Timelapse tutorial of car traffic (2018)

Hi, what's up? This is Vic VideoPic. In this video we are going to analyze timelapses made with a fixed point of view, but with moving target, more specifically car traffic. I will give you first all sorts of tips for shooting and post-processing. And then in the second part I will show you a series of timelapses made with different intervals and with different shutter speed so stay tuned there
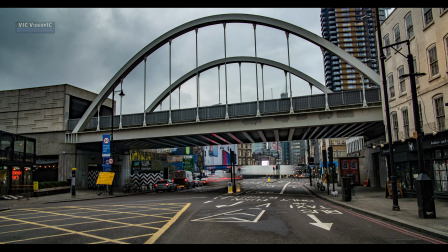0:40 are several specific point to take care of when shooting timelapses with car traffic choosing
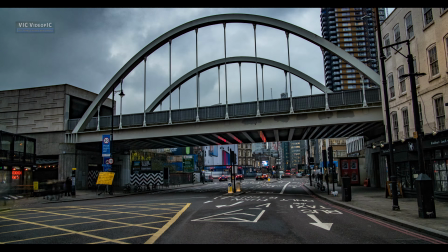0:46 the frequency of shots is absolutely critical different intervals will yield
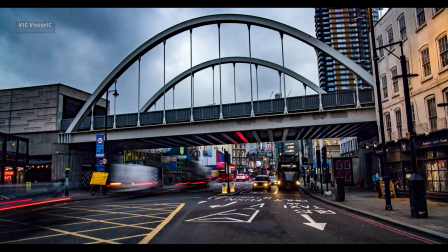0:51 very different results this is why I will propose you several different clips
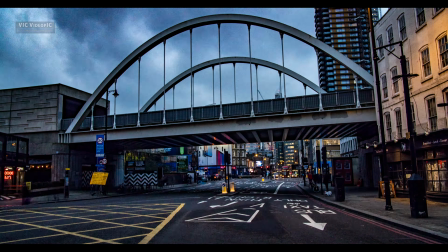0:57 of the same location made with different frequencies in order to help you to choose.
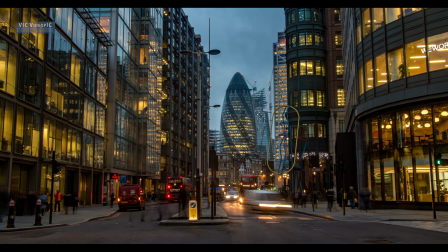1:03 Shutter speed has to match the chosen frequency of shots in order to attain the correct amount of motion blur.
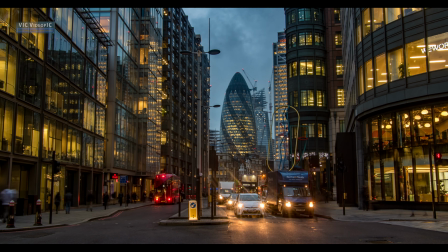1:11 A general guideline would be a speed half of the interval between shots,
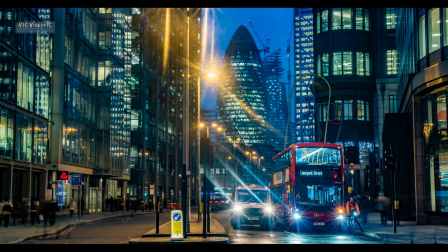1:16 so if you take one picture every two seconds, the correct shutter speed will be one second.
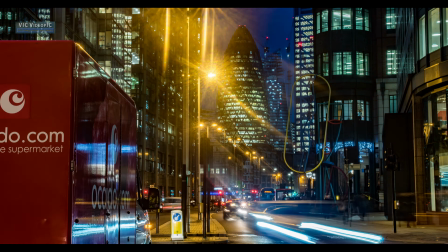1:23 ND filters are amassed when shooting during the day. I am often asked which filter I use.
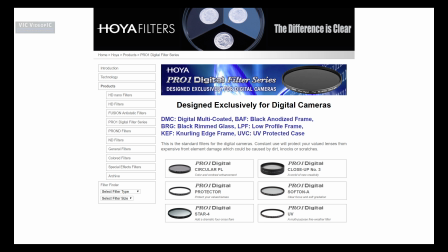1:30 Well, it does vary accordingly to what camera you have, where you live, and what sort of photography you do.
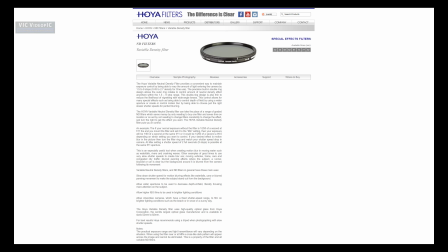1:37 I do not use the variable ND filter, as I have tried two different models and they never work correctly. In fact, as you can see, Hoya, in their website, warns you against them. They do tell that they tend to have a sort of cross shapes in the image.
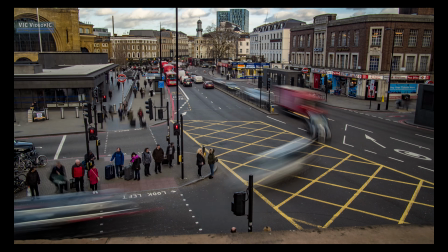1:56 I tend to avoid shooting around midday. That is actually when I sleep, but only on Monday and Thursday.
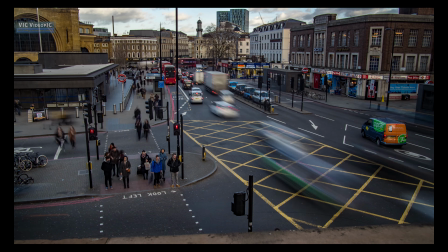2:03 I cannot sleep much because then I have to make videos for you.
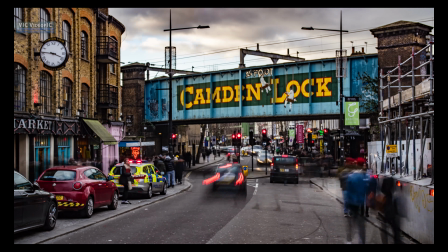2:06 My timelapses are always done within 2-3 hours before sunset or after sunrise, or else at night.
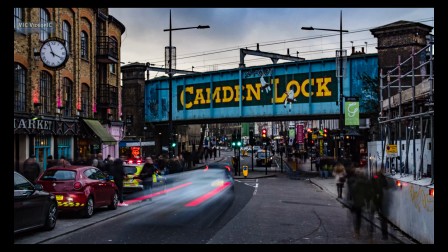2:14 In these conditions, I carry two different filters for each lens.
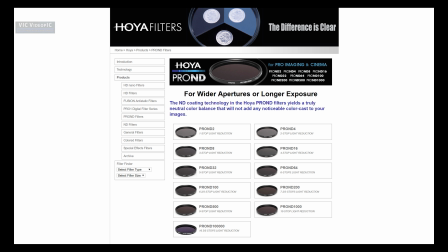2:19 A pronged 500, 9 stops, and a pronged 16, 4 stops. Because my camera has very poor ISO performance, so I always use the base ISO 200, exceptionally I use 400.
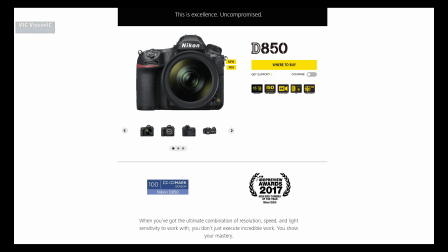2:35 I'm seriously thinking of getting the new Nikon D850, in which case a single prong 500 will be enough, as the camera allows for at least 6 stops of very usable ISO.
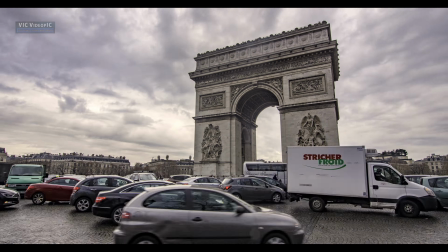2:49 Look what happens when shooting during the day without ND filters.
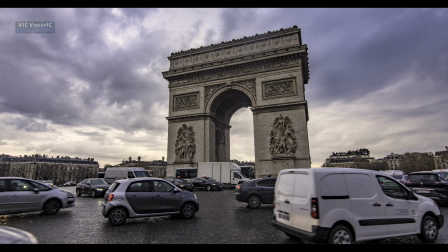2:55 The shutter speed is way too fast and that result is a total disaster.
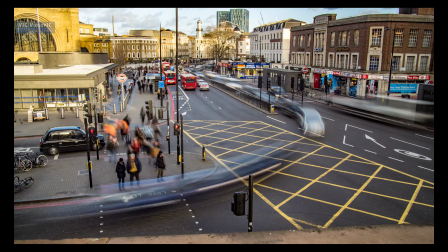3:01 Of course a good tripod is a must, although the real problem is to find a few inch where to park a tripod in London,
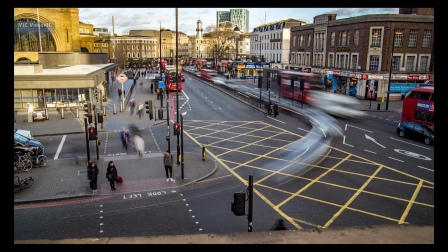3:09 every single spot seems to be private land, with security people materializing as soon as you put up a tripod.
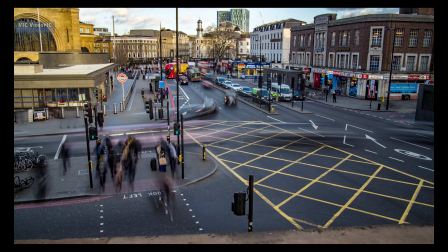3:16 As an example, while I was shooting, this time lapse, I was stopped by security.
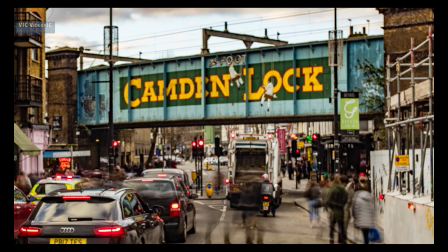3:23 Focusing with the ND filter can be quite hard, as the image gets black until you really decrease the shutter speed.
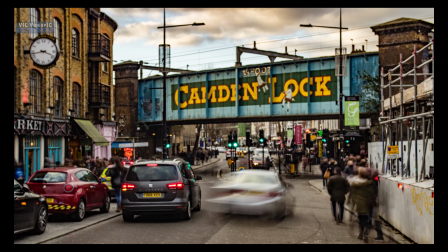3:31 But focusing with a very slow shutter speed is not easy. So, it is better to focus first and then add the filter.
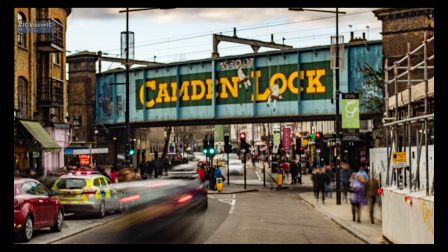3:39 Well, of course I made this clip out of focus on purpose for this presentation.
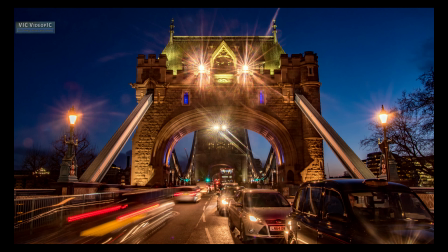3:44 You should not think that I made a mistake. When shooting at night, step down your aperture in order to get some nice star lights.
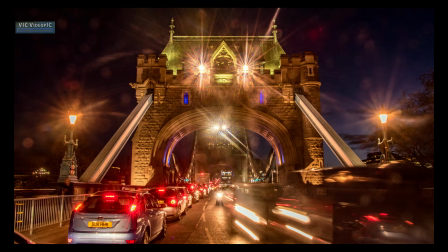3:54 Good quality lens tend to produce better results. But let's go down to action.
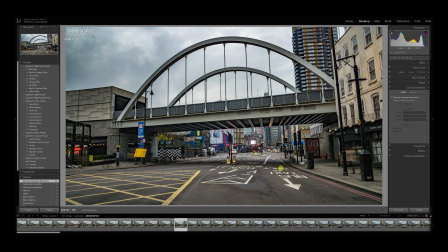4:00 This is the first setting.